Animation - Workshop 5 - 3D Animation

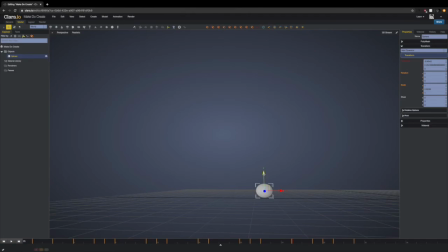1733s
And then we also want to make sure it's hitting the ground fully, and we want to save all of that. We'll just check.
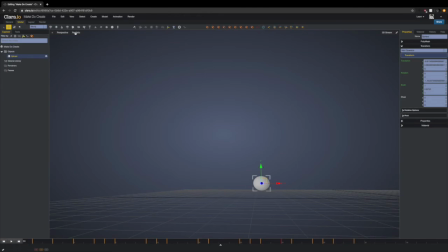1746s
And we'll just do this one here. A little bit of stretch as we're falling. And a little bit of rotation as we're falling. Save, save. And we've hit the ground.
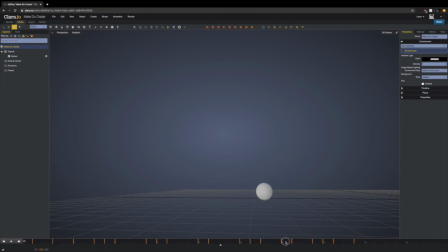1765s
And there's almost none here, so what are we doing? And it's gone so slowly,
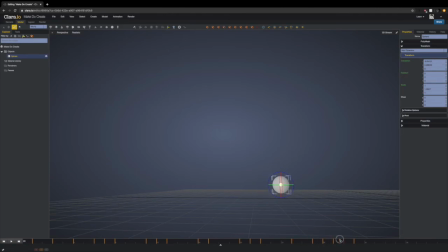1782s
and that there's almost no squash and stretch needed for these last ones.
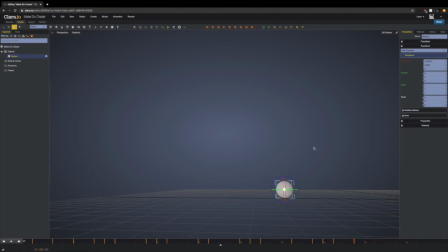1801s
So another nice thing we can do is just for the final, it's stopping here, but it just stops very abruptly. So we can add a little bit of squash.
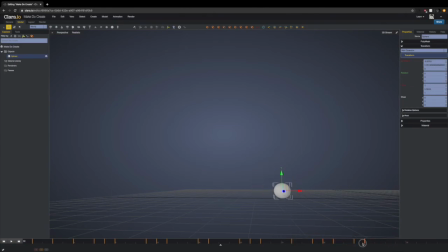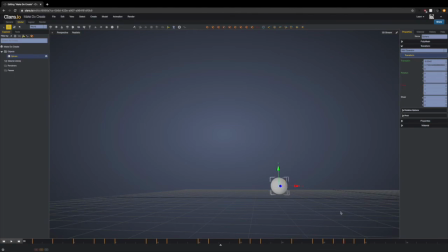Okay, so we're just going to review the whole thing.
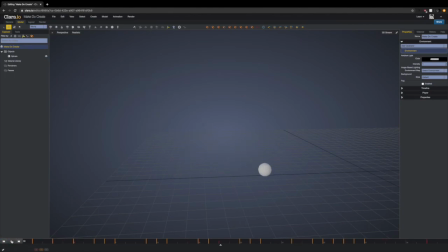I go into animation and timeline settings, and I set the speed here to 0.7 or so. We can get a little look at the ball.
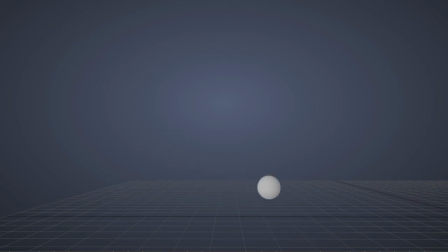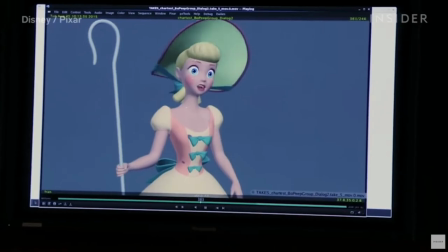1877s
And this week's movie recommendation is one you've probably all seen before,
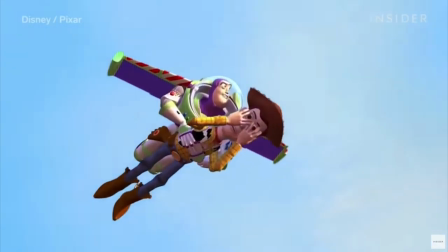1881s
but considering it made history at being the first 3D animated film, it's only fitting that it be Toy Story.
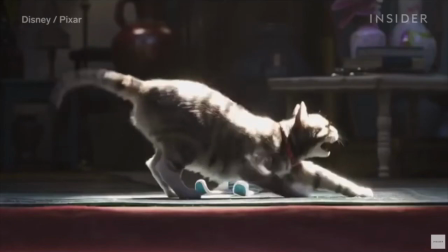1887s
In fact, if you have the time, I recommend watching all 4 of the movies and just take in the huge advancement within the movies themselves.
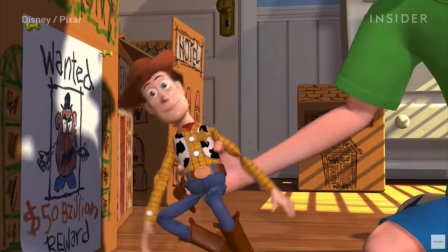1894s
The choice of toys as our heroes was a smart move in the first movie, as plastic and rubber appearance of the toys suited the level of technology at the time,
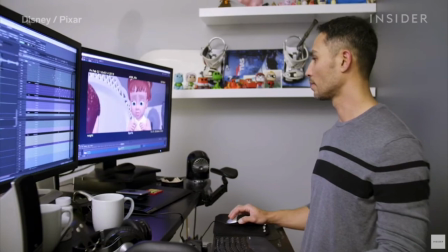1902s
but now the studio is capable of showcasing the finest detail in the latest releases, letting us see a whole new variety of toys and environments that they can all hang out in.
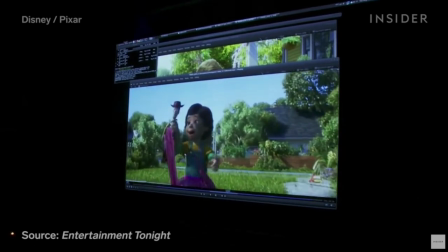1912s
That's us for this week. We're nearly through our animation workshops.
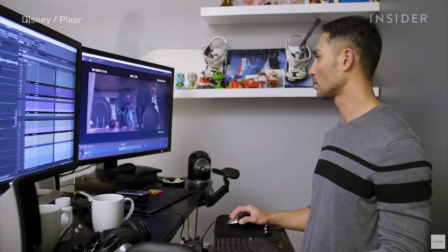1916s
We looked at timing and exaggeration today, which leaves us only 2 left, so make sure you subscribe so you don't miss out what's happening next week.
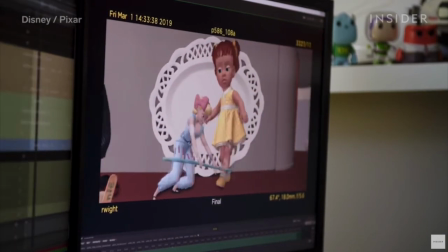1923s
And as always, make sure you share what you're making with us. Thanks, and see you later.